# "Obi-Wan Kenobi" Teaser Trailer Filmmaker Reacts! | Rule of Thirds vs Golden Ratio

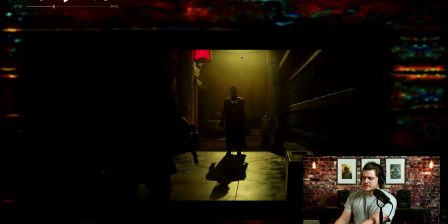Those are awesome. And then the cool thing is the background layer is kind of this little blocky area here. You see that? And it's cool because the color difference is actually like this yellow hue that's filled with fog above them. So it's not just that we have these colder tones here,
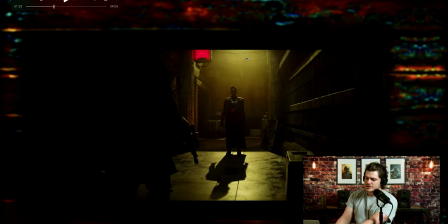but we also have this really cool color difference that's a warmer, foggy tone that's more faded in the back. I really like this. As far as in the trailer, this shot, as far as composition goes, is my favorite from the trailer. It's so cool.
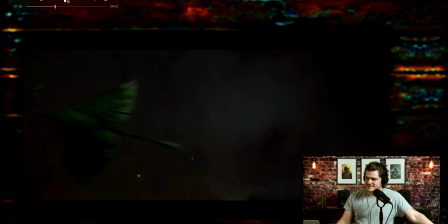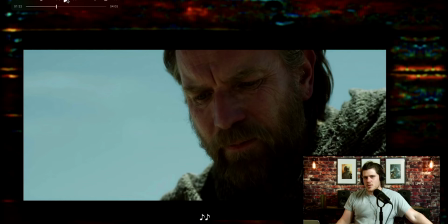And just as an example, I mentioned this, you can't do it very well with close-up shots because the focus is kind of the character. You can do it. It depends on where your angles are. But like here, we clearly only have 2. We have an empty sky that doesn't give us a lot of texture,
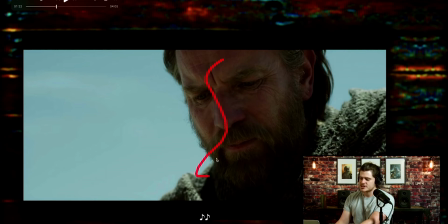but that's okay because we have a lot of texture on the focus, which is Kenobi here. And there's only 2 layers there. So it's not as much depth, but it's okay. It's just a choice that they chose to get that close up, to get the emotion of the character. Let's finish this off.
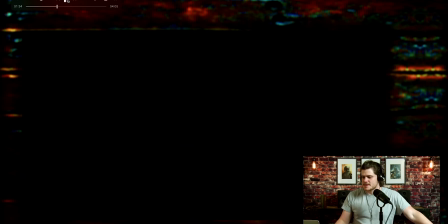Ooh. Awesome. So as I promised, I'm going to go over The rule of thirds, and some of you may have already known what this is. Some of you may already know very well what the rule of thirds is. I don't want to question your intelligence here, but I actually want to see how they're applying it to shots from this trailer. And there's also another aspect to the rule of thirds that's kind of debated in the creative world very slightly. It's based on the Fibonacci golden spiral. And they call it the golden ratio in filmmaking terms. So if you're not familiar with it, a lot of people have seen this before.
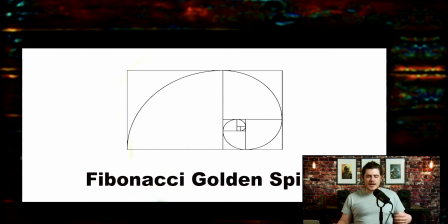The Fibonacci golden spiral is this, I'm not going to go into all the specifics and the maths and the science related to it, but we believe that based on the universe,
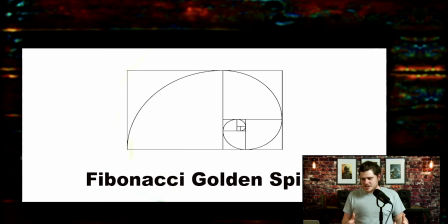everything, some people believe everything kind of falls into this Fibonacci mathematical progression.
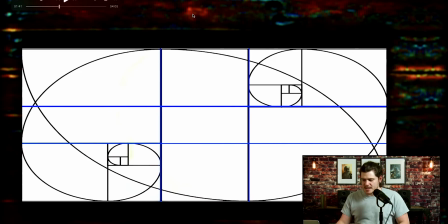In filmmaking terms, it's interesting that it's very similar to the rule of thirds, but we believe that if you kind of mirror on a window, so a specific ratio or aspect ratio for your composition for your screen, that if you mirror them,
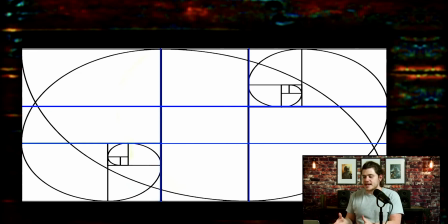it actually creates and naturally it creates a kind of rule of thirds diagram that looks kind of like this tic-tac-toe, except the center is pulled in a little bit more than the standard rule of thirds.
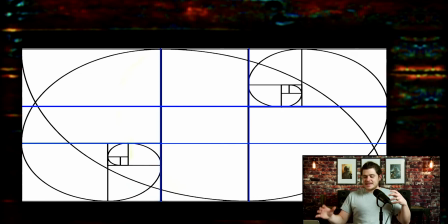And so what I've done is I've taken the rule of thirds in red color and the golden ratio based on Fibonacci in blue color, and I've placed them on top of our screenshot.
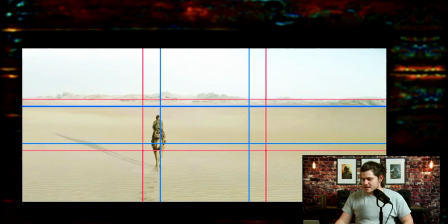So let's take a look at that. I wanted to do this because I wanted to see what ratio or what third that they are using during this trailer. So if we look at this screenshot right here, it's really fascinating.
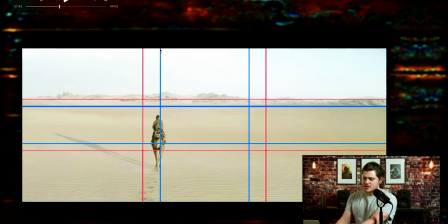Remember, the blue is the golden ratio. They're actually using the golden ratio here because they are on this line. And actually, it's kind of weird because it's the butt of the animal, but the butt kind of lines up with this little intersecting point here. But the cool thing about when it comes to thirds or the golden ratio is you could put people on a line,
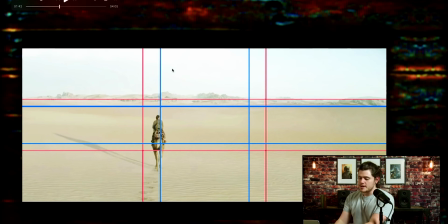you can put people on an intersecting point, or you can even put people like or block things off. So like if you wanted to, like as you can see, the sky all up here is blocked off as kind of this upper third area, right?